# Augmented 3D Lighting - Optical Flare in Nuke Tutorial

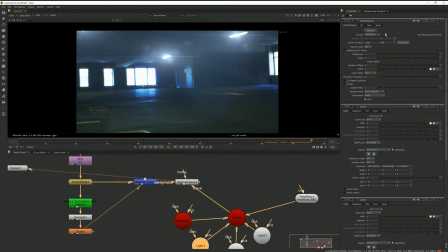466s
there's now flares built up for these and obviously these are a little intense but you can get some kind of nice subtle flare going on like that so
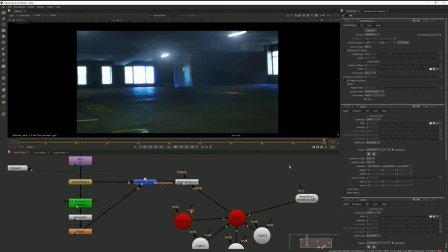476s
that's kind of what it looks like and the cool thing is it just means that because i have a camera tracker and just throw it in and then whatever lights i choose it's automatically going to create the flare it's got a little corona a little uh schmutz like screen dirt um you know defocusing on there
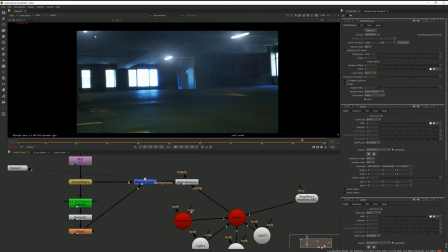493s
all of this comes in for free and it means that you know camera pans up to the left we get halo there all this is automatically in there i don't need to track it um and track when they come on and off it's all in 3d so i thought that's kind of cool um i i saw in the documentation it
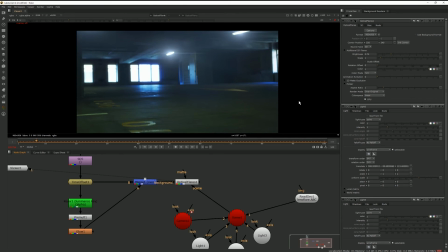509s
touches on this but i couldn't find anything that was really in depth about it so i figured it might be fun to um just really showcase like how to you know quickly create some points in 3d space um and then drop it all in here and it's going to get that kind of
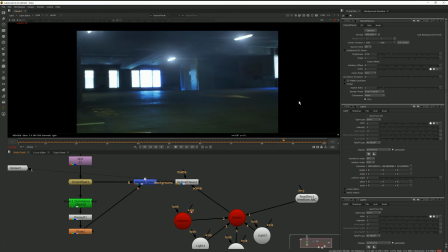524s
set up to work automatically and there might be other material out there that's already covered this um and if there's anyone who wants to elaborate on it I'd love to hear your thoughts too but again this is a quick hack that kind of gives me some extra kind of atmosphere to my shot looks kind of neat
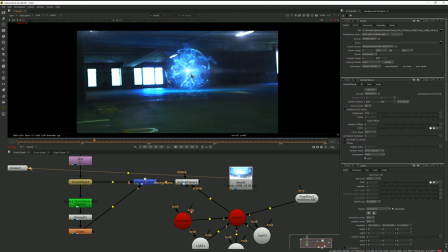544s
this is the finished effect which is actually two lens flares so that sphere that I had in the center I just added a separate lens flare specifically
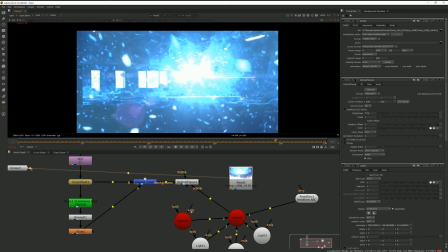551s
for that but as you can see we have the light flares on each light the cool thing was I was also able
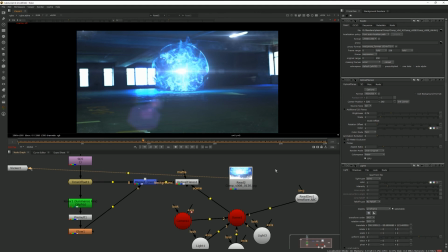559s
to get the particle effect in the center and use that to occlude everything so there's a lot of controls in there to do that as well but yeah i you know just for kind of slapping stuff together um i'm usually quite allergic to lens flares i try and avoid um going overboard but
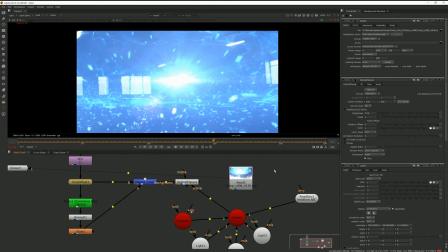574s
for this being more of a sci-fi feel i kind of decided to go the other direction and go over the top but it's kind of fun to utilize that and get something um
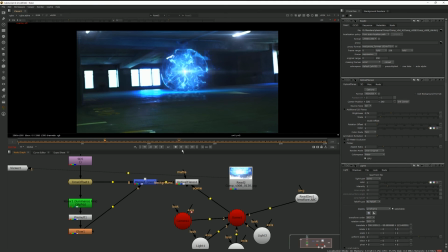583s
really intense but you know without having to manually uh manage all that stuff and again going back to this
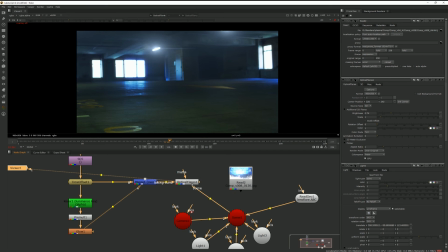591s
version like the subtlety of it is what I really like
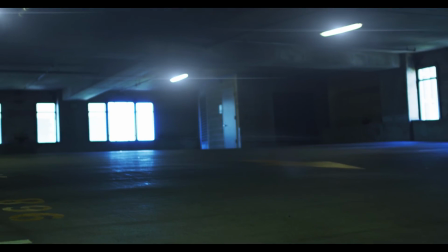597s
okay I hope you got a lot from this video like I said it's a pretty straightforward approach but I hadn't really seen anything else
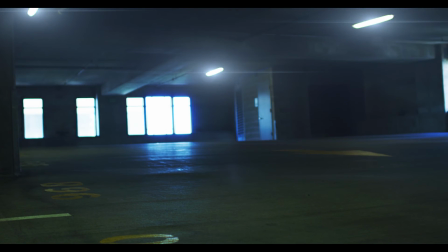604s
covering it that extensively so I just thought it'd be fun to put something else out here based on my findings so hopefully you get something from this at the
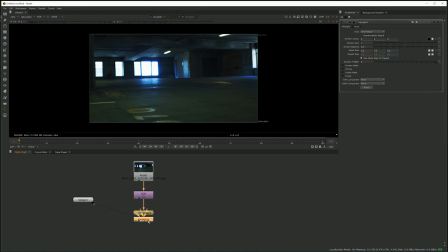611s
same time I think that there's a lot of benefits to enhancing footage based on 3d positioning so be able to just add or
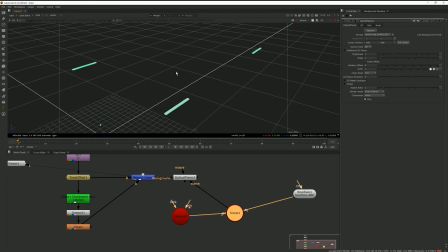618s
augment things where you need to so again this is utilizing lens flares but at the same time you could use it in a lot of different ways as well.
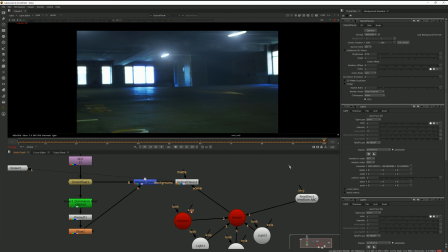626s
I didn't really get into matting things out in the foreground or using it to control lens flares anything like that but you do get the the general idea.
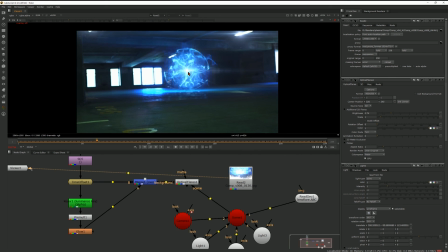633s
If you're interested in other tutorials and other training I'm putting out simply go to almakay.com
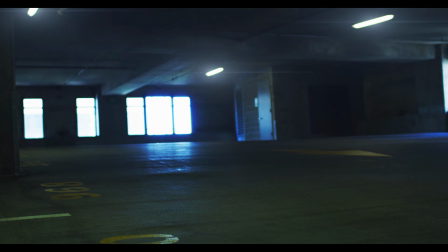638s
to check out or subscribe to my list as I put out a lot of private training on there.
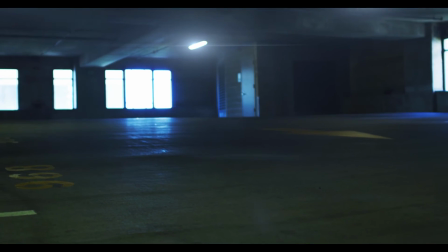644s
But otherwise, simply subscribe to my YouTube channel. I'm going to be trying to put out a lot of regular content.
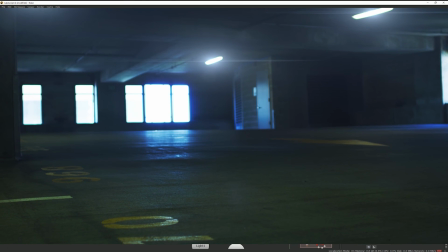649s
Either way, I hope you got a lot from this and thanks for watching. And thanks for watching.